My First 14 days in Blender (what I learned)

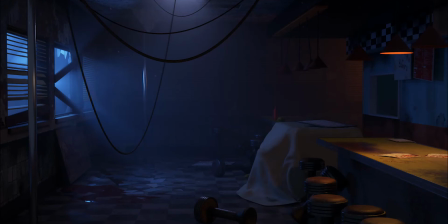All right, all right, please no pictures. You like it? You love it? It's a masterpiece. All right, but it wasn't always the masterpiece you see today.
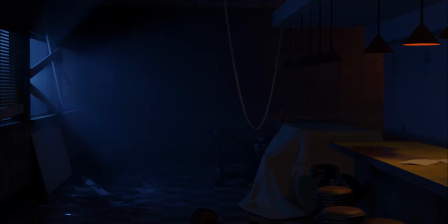So I must take you guys back before the textures, before the polys, but not that far back.
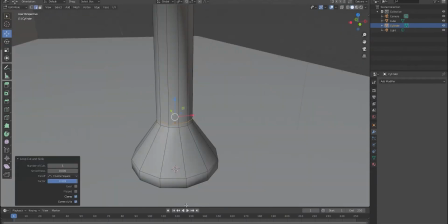So I like to start off with a chair. My mother always told me growing up in Chashnu that if I was to make a chair, I must have lots of edge loops.
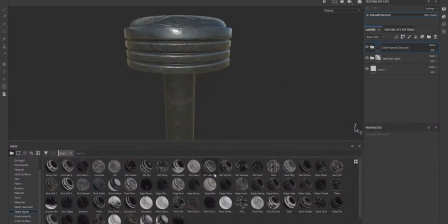And then I thought to myself, let's have lots of sexy diamond texture painter,
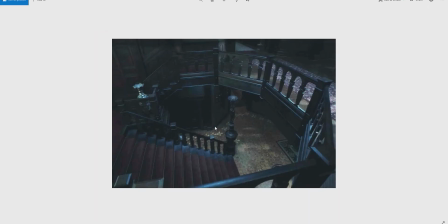yes? all right guys so the original goal is it's 14 days into using blender and
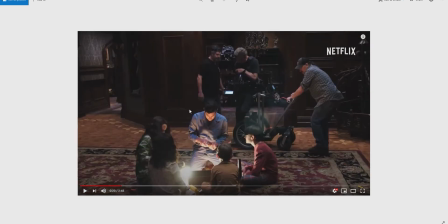i wanted to showcase me doing an environment for my week two so originally i was going to do the hunting of hill house home
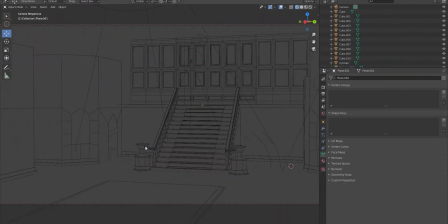but as i started to model it i noticed it was super simplistic and it can just be done really quick and i didn't think that was too impressive so i thought i'd do a 70s bar
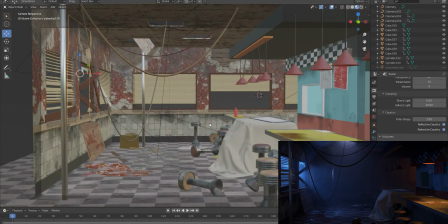all right guys so to move forward with the breakdown of this environment So after I gathered my reference photos, it was a couple of items that stuck out to me in every photo. And they kind of separated the diner from any other restaurant. And that's this checker pattern.
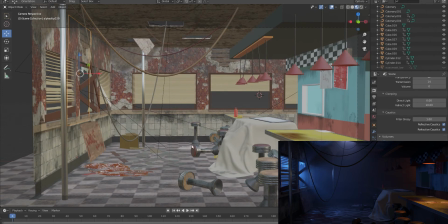So whether it's on the floor or the wall, if you have checker pattern, it kind of helps sell the diner, the diner filling, as well as the bar stools. Now, if I were to replace the bar stools with a wooden chair or a metal chair, it wouldn't sell as good. you couldn't distinguish it from a family restaurant or you know Chuck E Cheddar's or whatever
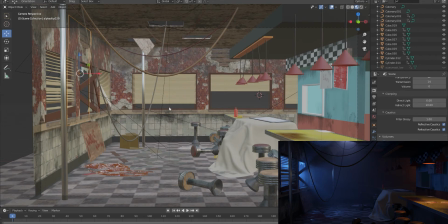so I had that in the back of my head upon creating this environment now another thing that I had to ensure that I did was break the mold of the interior living room or bedroom that everyone does once
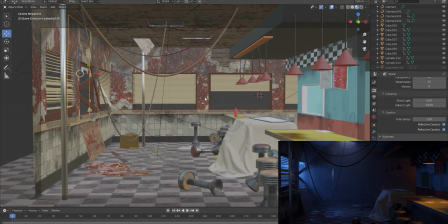they kind of get a hold of everything not to say that's a bad thing but it's just it's a lot more creative when you start to use what you learn in a different manner so I use the tutorials that I learned from the Blender Guru and a few other ones to create this environment now there was a tutorial I
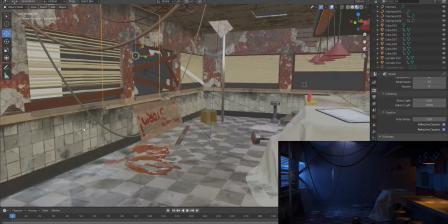saw a while back where I saw Andrew Price he actually used little
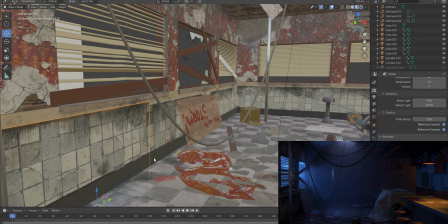dirt maps in the corner of outside patio but I kind of perfected an even better way of using these dirt maps because
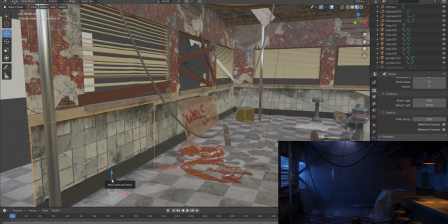these are actually alpha so I can actually move this up and down where it's not the texture that's manipulating this so if I wanted this to be all the way to the right I can do that you know drag it misplace it
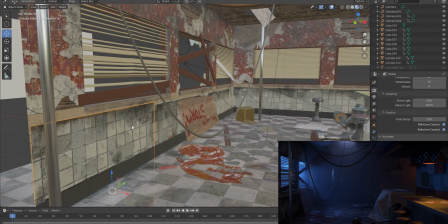and there's so much you can do with these alpha channels a couple of them are like even on the ground like I
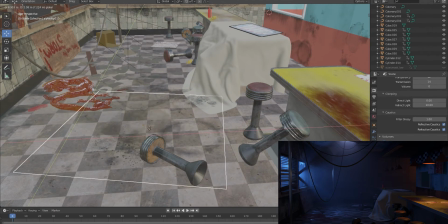didn't texture any of this you know well I created the alpha so I texture it in the beginning but I didn't texture it on the floor everything can be moved around
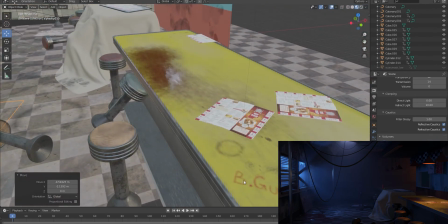here even the blender guru name I put here be guru I put his name in a few different spots hoping that people could catch it later
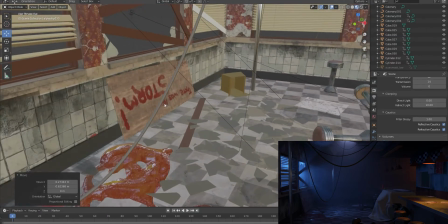on so even on this little sign here nothing is accidental
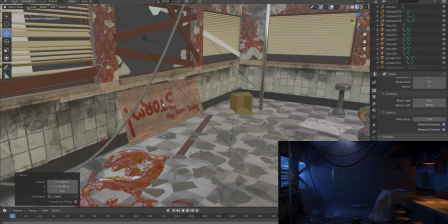everything is meticulous I thought about everything before I I kind of made it so if you rotate this around you'll see
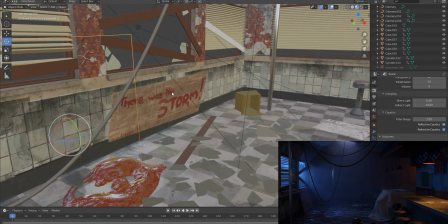that it says there was no storm right because you can see that these this glass is broken out but
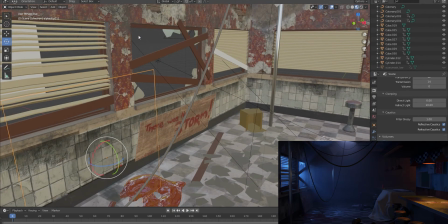it's broken out on the inside meaning there's something outside some force outside push this
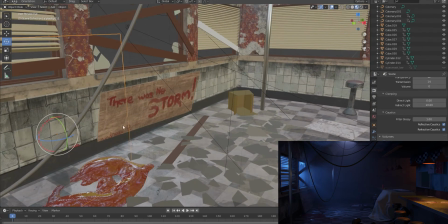inside and I gave him also a shout out right there so you can see
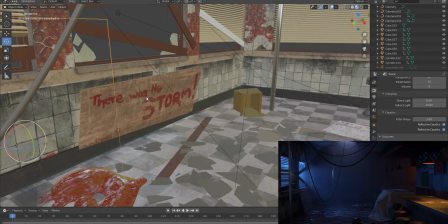Andrew P Andrew Price so something outside happened to
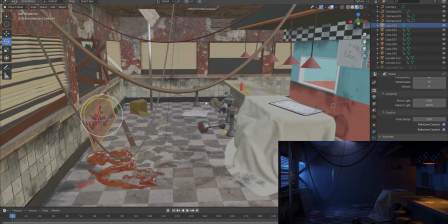to damage this place and that's the reason why it's isolated so
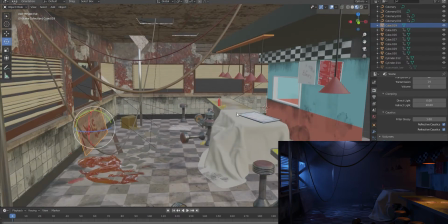I'll leave that up to the viewer to have their own thoughts on this and also a uniform
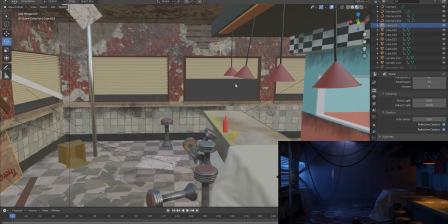uniformity I tried to break away from having everything perfect so I had some slanted it
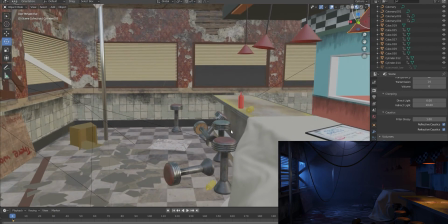helps for a better story because if everything was the same it wouldn't sell like these bar
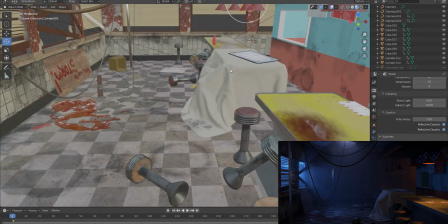stools if they all were red it would seem a little fake because
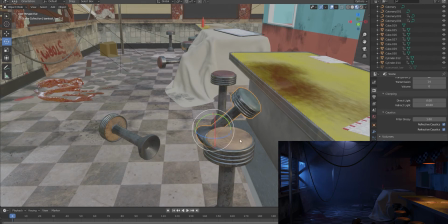yeah variety is awesome alright guys let's
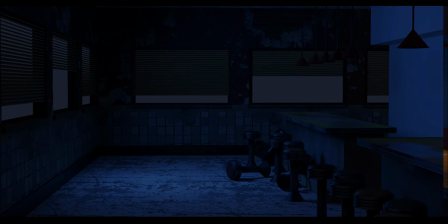talk about my lighting process so I decided not to go to HDRI but instead use a skylight
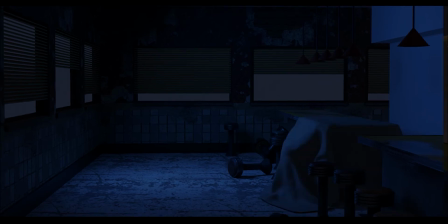but change the tint to a bluish color to appear to be dark or nighttime then I noticed that my eyes are still focusing outside the windows so I figured it
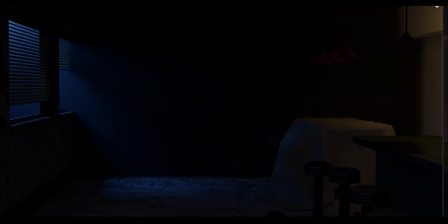how better to bring the audience inside than to add some atmospheric or volumetric fog but now I noticed that the default settings are
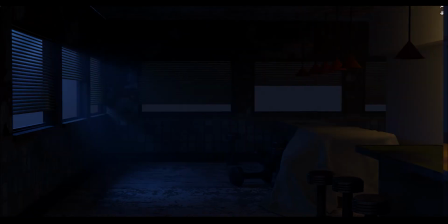a little too dense so I thought if I just push it back in a distance maybe that'll help out but it didn't so I had to use a ramp note to make it gradually get darker throughout the distance but now it feels claustrophobic inside so I use the light in the background to
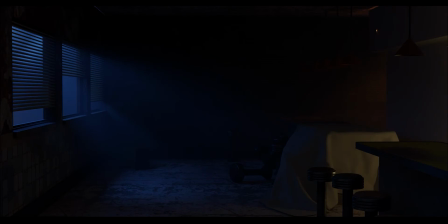kind of give the audience a feeling that there may be something around the corner and maybe this place is a little bit bigger than the eye may behold now I need to start adding some story to this so I added some props barricades plywood things like that then i uh i needed some
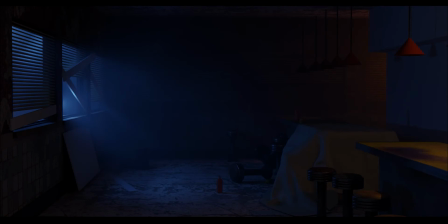light in the outside so i started affecting the light but i noticed that light is too low and it makes it seem like someone was looking right outside that window with the light and it felt artificial so i changed the distance of the light as well as changed the pattern of the concrete
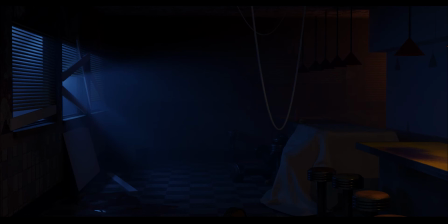to make it feel more like a diner now i noticed i needed some wear and tear to it to give it a little bit of age but not too much so I had some damaged ceiling area so I added some ropes pipes things like that then I doubt the camera back to give us more visual representation of where we are relative to the scene but now I need some structure to this
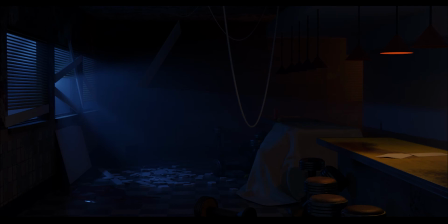environment I had a dynamic so I added glass shards so I quickly removed these rocks and changed them to be glass and I also noticed in the reference they had structures holding and support the interior so I added poles and then I noticed this pole in the foreground look too plasticky so
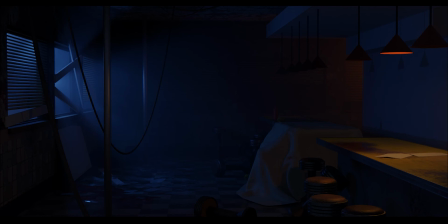I added a silver tone to it and it still felt a little weird so I thought I'd maybe just remove it because it doesn't the focal points to it's just something about it doesn't seem right so I added
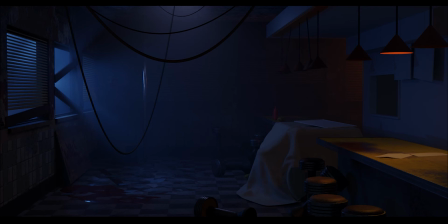some ceiling light and I removed the pole but then I figured maybe I'll just bring the pole back but they slide it to the left a little bit so the focal point is still in the center as well as the rule of thirds looks better this way for compositional purposes so now I start to add
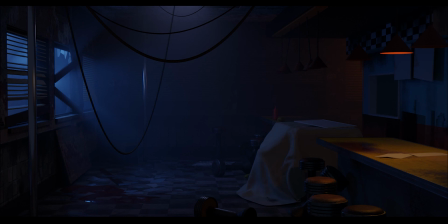dirt around the floor the walls grime grunge all that good stuff that we need to help tell a story of gore in horror so hopefully you guys enjoyed this tutorial or not tutorial this my process of my 14 days so far of using
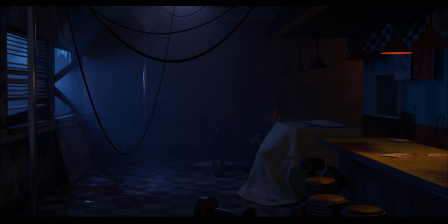blender if you guys liked it please give it a thumbs up like comment and subscribe I'll see you guys next week